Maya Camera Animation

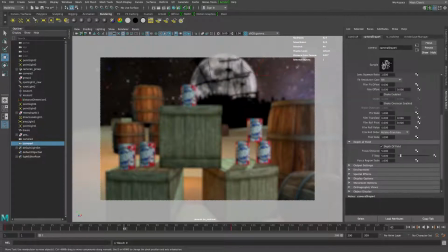(4:05)
So going back to our depth of field, if I type in 29.1, then that area is going to be in focus. Now, the f-stop, if I have a small f-stop,
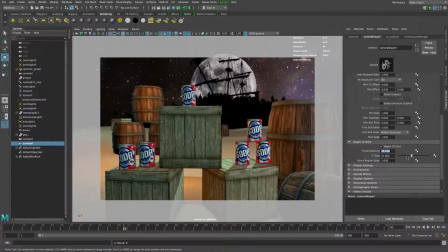(4:20)
less is going to be in focus. If I have wider f-stop, more is going to be in focus. So let's go for something, you know, mid-range. So maybe like 11.
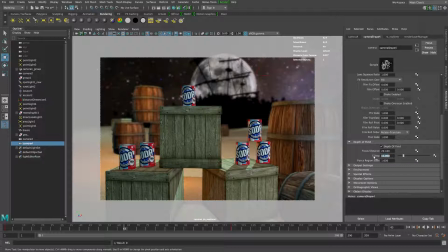(4:34)
And we might even increase that into 22, let's say. So now our background's in out of focus, and our foreground objects are in focus.
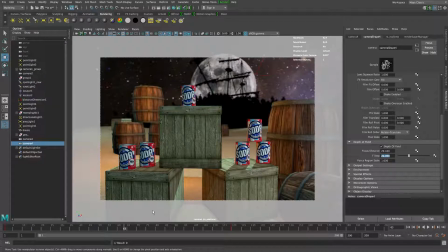(4:48)
So it helps to like focus in on, you know, particular subject matter. So there we go. That looks pretty good.
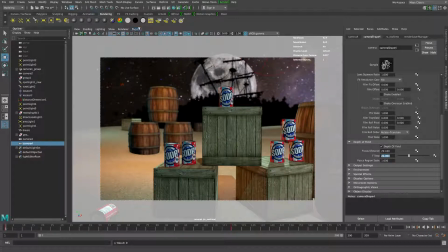(4:59)
The other thing we can do is have motion blur. So let's go back to, say, camera 2,
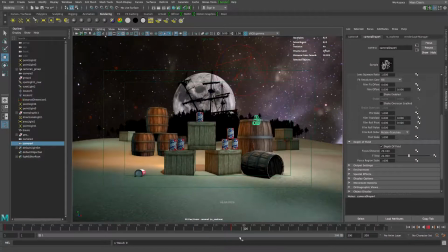(5:07)
and let's get this happening a lot quicker, like the movement.
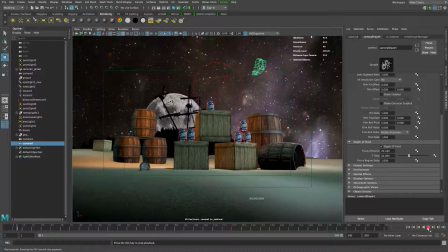(5:13)
So at the moment, if I play that, let's make sure it's in real time.
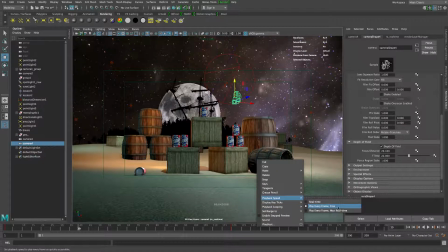(5:18)
So I'll click on the timeline, go to playback speed, play every frame free. No, we want it to play real time. So if we play that now, we can see what that's looking like in real time, which is a bit slow.
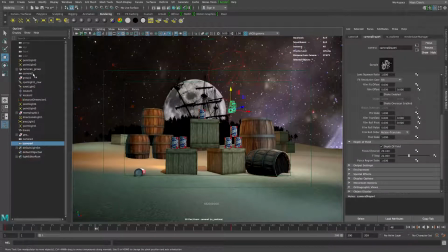(5:34)
So I will select my camera 2. There it is there.
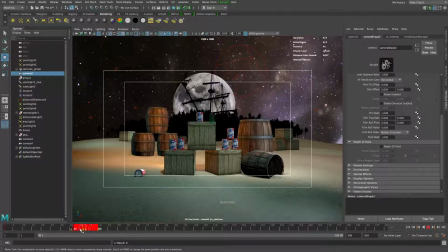(5:40)
And I'll click and drag to select the keyframe. And I'm going to move it closer to the first keyframe. So when I play it now, it's going to happen quite quickly. Okay.
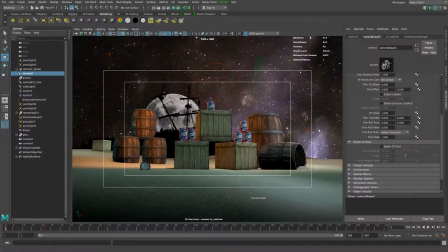(5:54)
So what we're going to do now is create, I'll just turn off the safety, title safe guide.
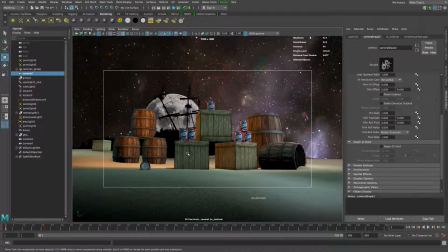(6:09)
So what we're going to do now is put in motion blur. So it's this little icon here,
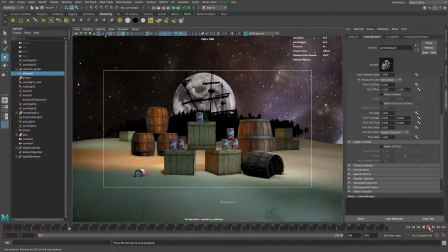(6:15)
if you turn on that, and now we can see a motion blur preview or in the viewport 2.0. So if I even increase the speed of it, just so you can really see it happening.
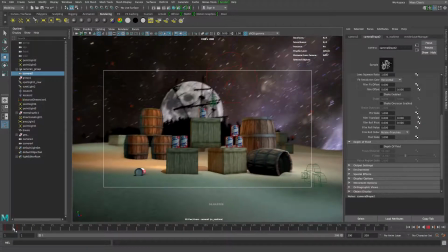(6:30)
So if you've got like quick camera movements, then we're going to get this nice motion blur happening on our scene, which looks pretty good.
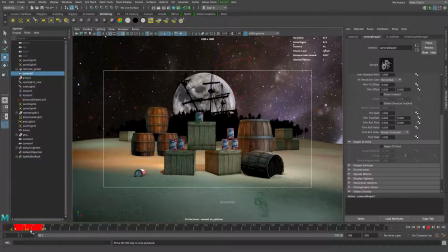(6:40)
So I'll just increase the time so it's a little bit, goes over 2 seconds. So the longer the time, the less motion blur, but it will still get that little bit more realism happening in our scene.
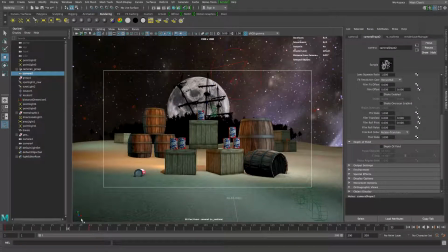(6:58)
Now, if we want to zoom in on our resolution gate, what we can do is press backslash and then right mouse button,
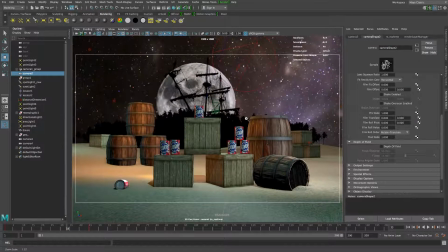(7:07)
and that's going to move our resolution gate so it takes up most of the frame so we can see what's going on a little bit better in here.
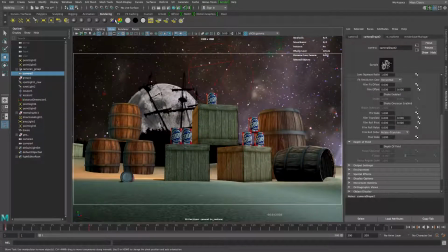(7:16)
Okay, so there I've set up 2 or 3 cameras.
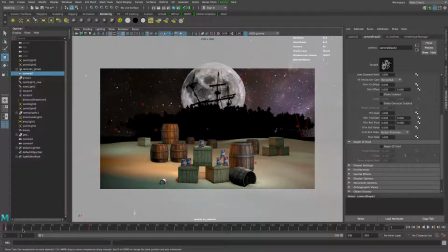(7:21)
I've got my original sort of camera which doesn't have any animation on it, like so.
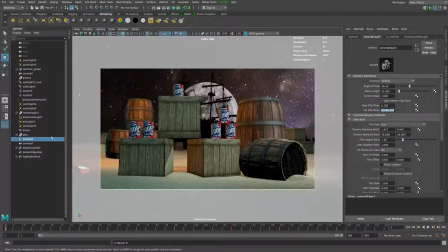(7:31)
But the main ones I want to look at is camera 2, the backdrop there, and camera 4. So that's looking good. So now what we're going to do is look at how we set up our render settings to do batch rendering.